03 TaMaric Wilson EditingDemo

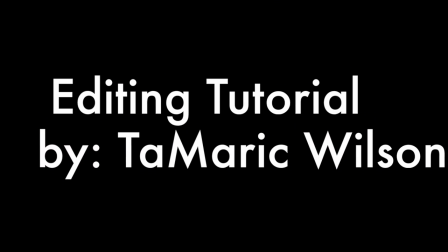Hello, my name is TaMaric Wilson,
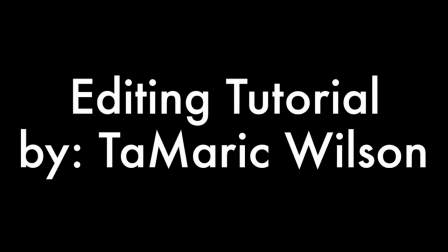and I'm here to point out some of the key things here used in the final scene of Inception when it came to the editing and some of the techniques they used.
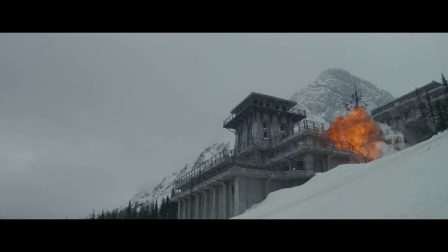Alright, so that first scene there, they showed you a guy, one of the characters in the movie, and it was a continuation edit when he looks down and presses on the button. Next, they show you the blowing up of the building, which is kind of an establishing shot to show you where he is.
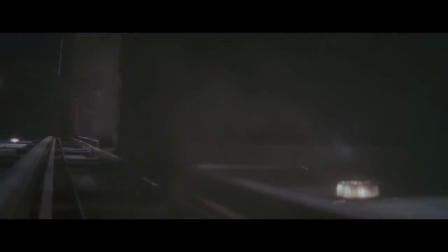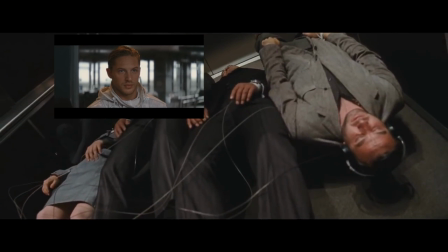Alright, and freeze it. You remember this guy right here, the one that pressed the button? That's him right there on the right on the suit.
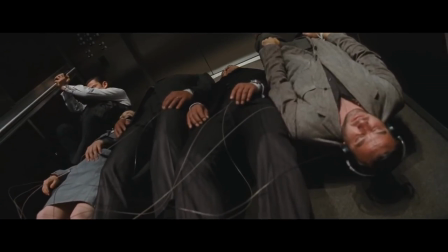This is him while in another dream level while he's in there pressing the button. It's an example of what we call parallel editing.
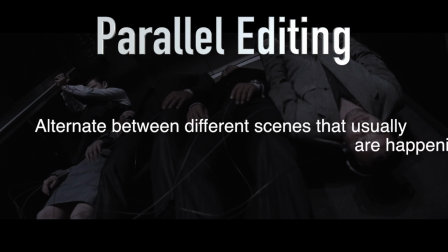Parallel editing is when you alternate between different scenes that usually are happening at the same time during the plot and story. This is used throughout the movie while the characters are in the different dream worlds.
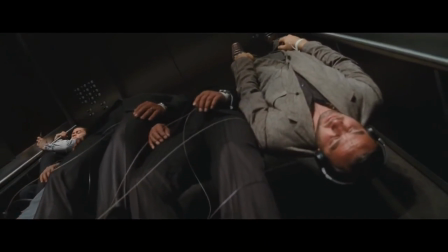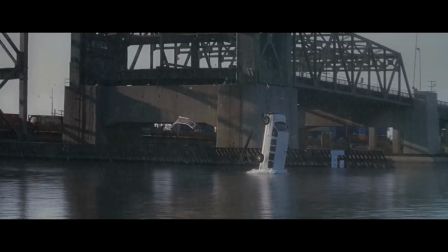And hold it right here. This is also parallel editing, as this is the outermost dream world that the characters are all in. They're in that van.
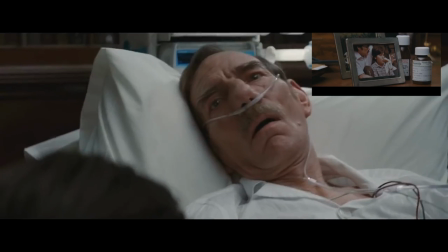And freeze. This picture right here that was shown before is a picture of the father and the son, which are in the same scene together now.
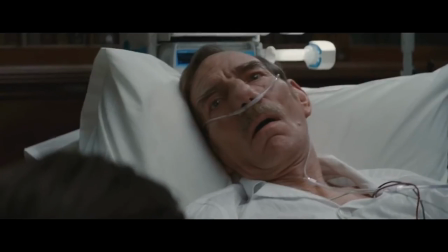The cut from the picture to them now is a way to connect the relationship and show them together at a younger stage and them together now before the father passes away.
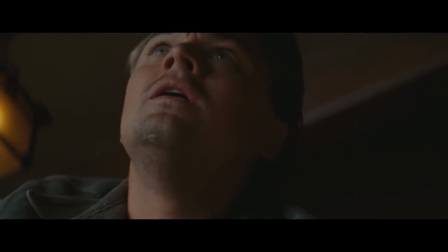Wait, freeze? Is that Leonardo DiCaprio? Where'd he come from? Well, he's been there the whole time. He's in the van and in the snow, but he's also in the deepest most dream world while all this other stuff is going on, which is another example of parallel editing.
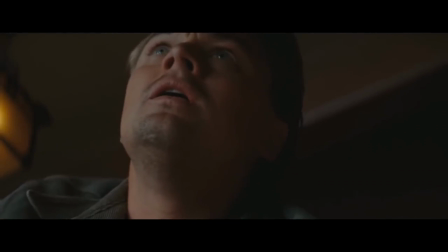He's just trying to save the day and be the hero. Freeze?
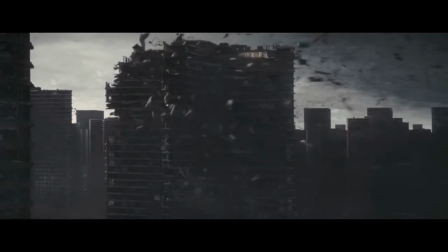This is a POV edit or POV shot. It shows you what the character is looking at in that scene to help you get a feel for his environment and what he's looking at.
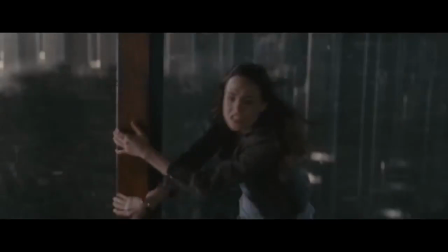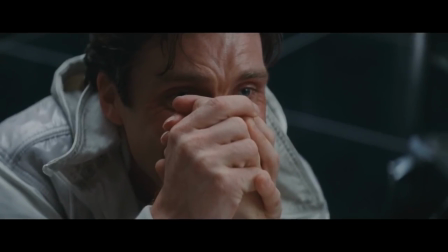And freeze. Now this is a good example of parallel editing, as it reminds you what else is going on while you're focusing on that other dream world. It's a nice reminder.
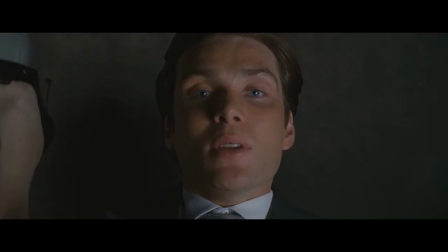And freeze. This is also parallel editing at work, as it shows him waking up from one dream world to the other. It shows again that they're still in another world while they're in that dream world.
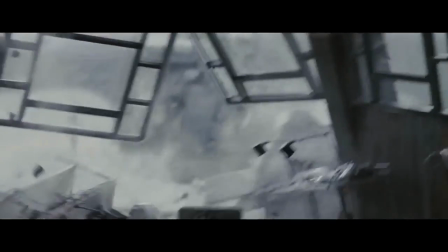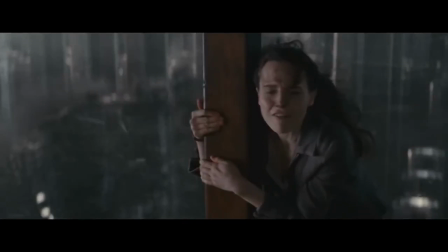And hold it. This is another example of showing her in two different worlds, just to remind you that she is also in the deepest dream world with all the buildings falling and stuff.
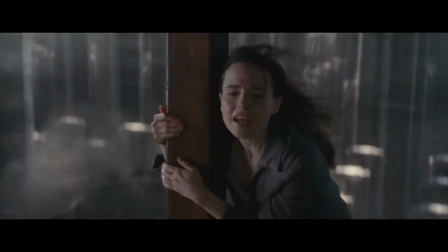Find Saito and bring him back!
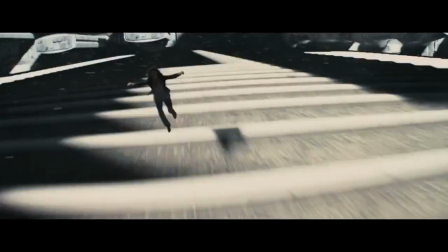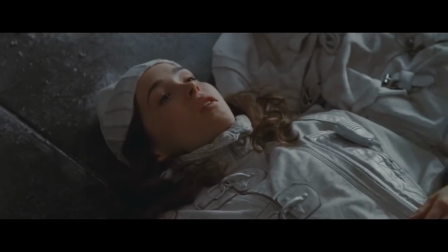I will!
And freeze. There she is, waking up from the other world. Yeah, getting the pattern now.
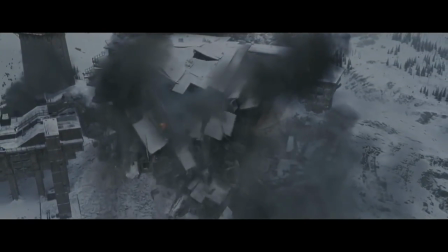Freeze. Also, don't forget that this is also continuation editing when they're falling and then waking up and falling, waking up.
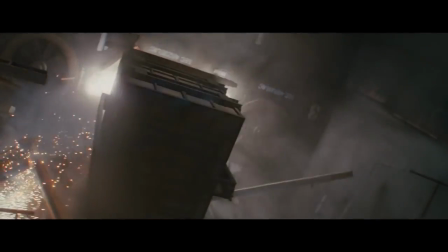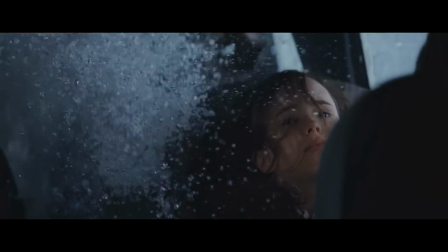And freeze. We finally reached the final kick when they wake up in the van. All this parallel editing is finally coming together and they finally wake up in the final place. Kind of. You have to see the movie to kind of understand it fully. Thank you.
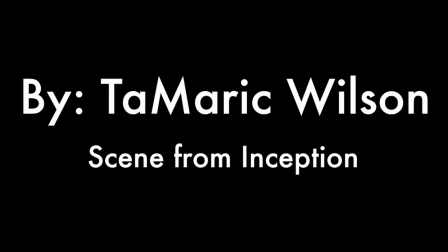This has been fun. I'm TaMaric Wilson, and the scene was from the movie Inception. Great movie. You should go see it.